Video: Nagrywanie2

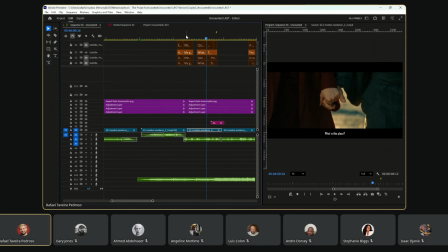And if you pay attention to the visual and to the sound, you're probably not going to notice that there was a cut there.
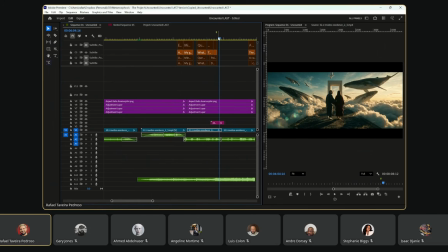Same thing here. What is the thing that actually makes it is the sound. And I'm going to show it to you guys by isolating the tracks.
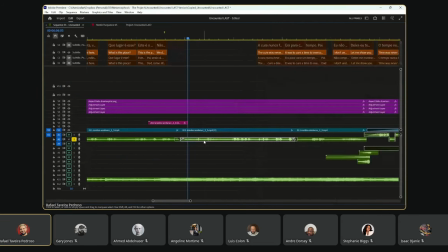Time.
So when I isolate the tracks, I can actually hear that her steps never stopped.
We don't have time. Dad, come. We don't have time.
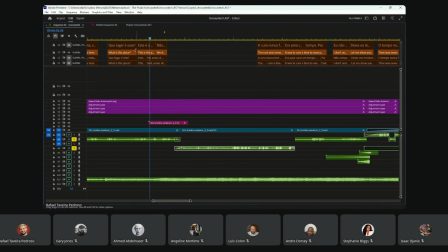I muted, sorry.
Come. We don't have time.
Okay, so now that you guys, no, it's not required. You can literally do this with CapCut.
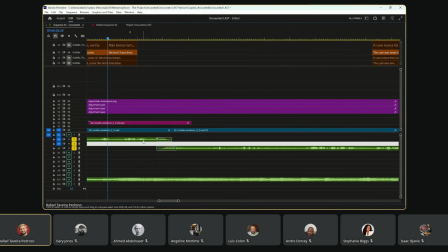So you guys see here that I have two sound tracks, right?
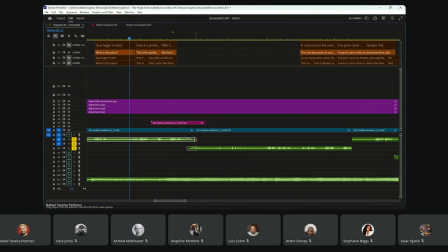So from the soundtrack alone, you don't hear that it's two different takes.
This is the portal, Dad. Come. We don't have time.
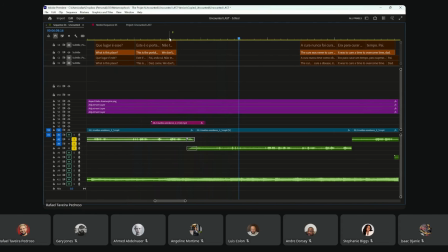Why? Because the stepping sound carried over.
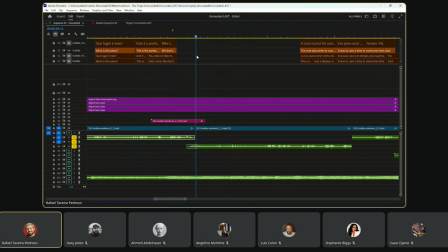We can still hear the same stepping sound. So there was no pattern interruption. If there's no pattern interruption, your brain shuts off any kind of perception of uh, interruption.
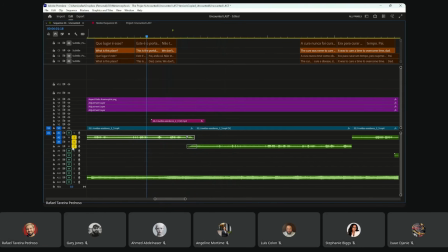If the sound is there, your brain is not gonna notice,
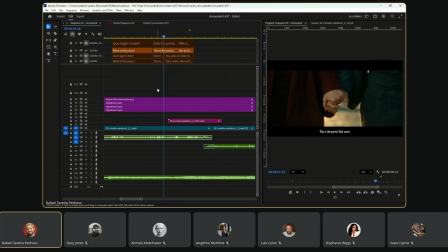and then that is what leads the transition. Actually, there's not two here.
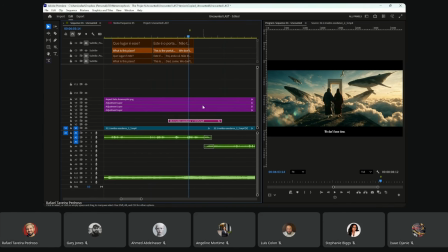There's three different takes because this one, what you guys are seeing here, is this pink one right here. So it goes from the blue to pink to blue again, and those two blues, they're different ones.
Portal, Dad. Come. We don't have time.
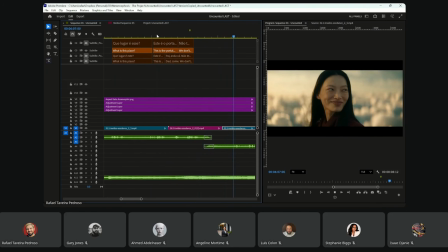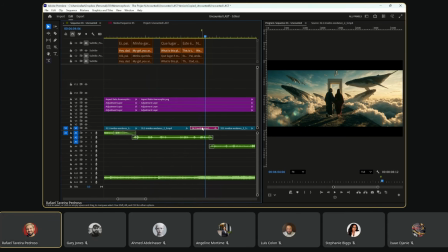This one, I completely ignored the pink one. I completely ignored the audio from that one. I just used the visual part of it. And I took advantage of making sense with the context.
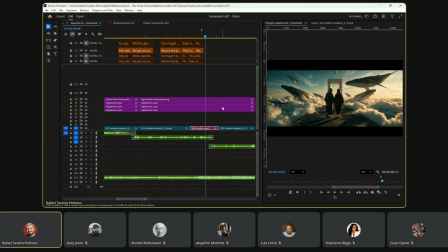So you imagine that she's talking to him, but she's not actually talking to him.
Come. We don't have time.
How do you pick your shots? Is there a sequence pattern that is your go-to?
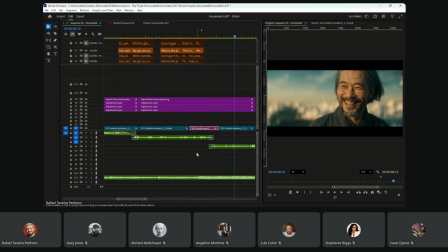Um, I love starting with close-up shots because I think that close-up shots and detail shots are very powerful. And I also love the very wide, very, very wide to begin with. I never like to begin anything on a
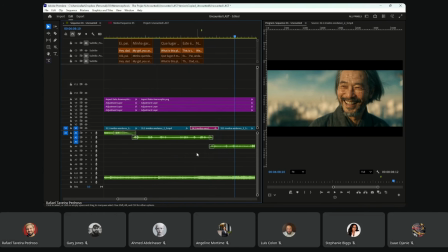uh mid body shot or medium close-up shot because I don't think and feel that those are as impactful.
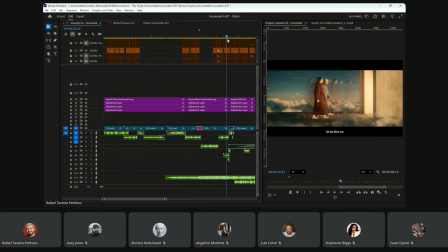This is an example of a medium close-up shot. Okay. This is an example of a full shot or a full body shot.
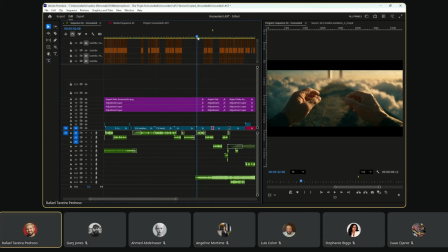What is an impactful shot? This is an impactful shot to me to begin a sequence with. Intimate. Or if not, you go for scale. What is scale? Grandiose. A moment of wow, which shows the entire place.
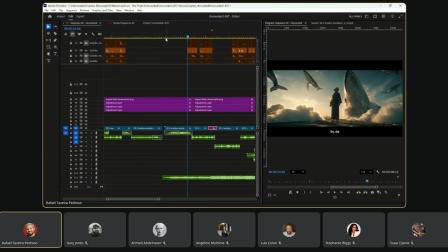So I like to play with those.